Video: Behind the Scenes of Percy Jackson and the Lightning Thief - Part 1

Because you get so far with the animation to make it look like it has weight and everything,
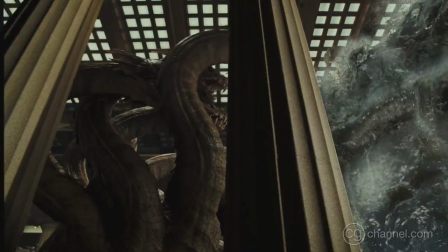[5:07]
but when you start adding in the muscle jiggle and the skin and the detail, we were using displacement maps to get a lot of detail in the muscles,
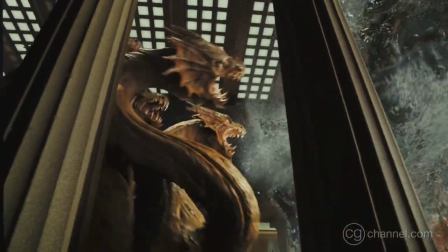[5:16]
and it's 5-10% of the shot, but it really sells it in the end.
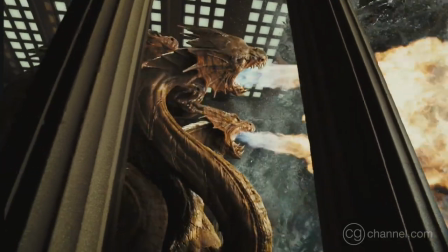[5:23]
Why doesn't the Hydra just come up there and eat the kids from behind the column? Because they could easily fit between there.
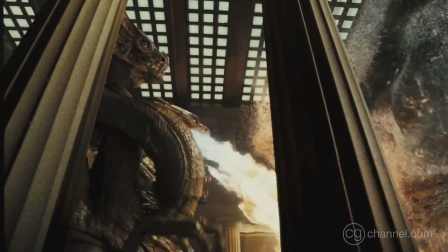[5:29]
So in animation, we kept trying to come up with reasons why they couldn't.
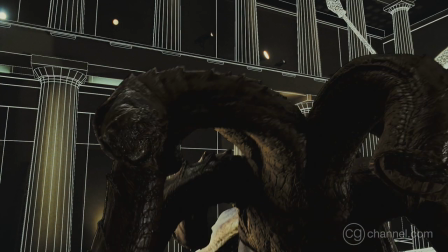[5:32]
And one thing we came up with is that even though all 5 heads belong to the same body,
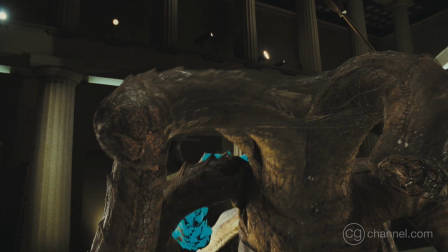[5:38]
they're kind of independent thinkers, and that they all want to eat the kids. And so that they're often fighting with each other to be the one to get to the kids.
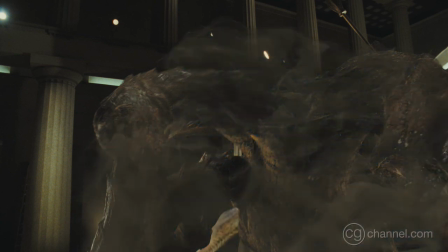[5:46]
And then, that would allow the kids to move away or keep the Hydra from actually getting them.
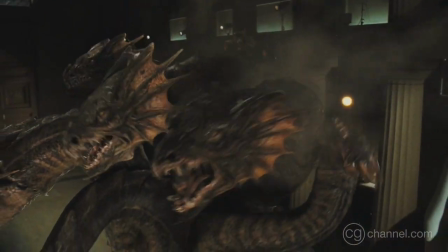[5:51]
Early on in the process, they're trying to decide, how does this thing breathe fire. And lately there's been a lot of really good dragon movies, where like they'll have like multiple things that come out and they combine and make the fire. So they weren't really interested in doing that. But we did put a nozzle in the back of the throat that we affectionately called the fire sphincter. And then we would have a blue gas come up, and then it would hit the fire sphincter, and then that's what actually would blow out the flame.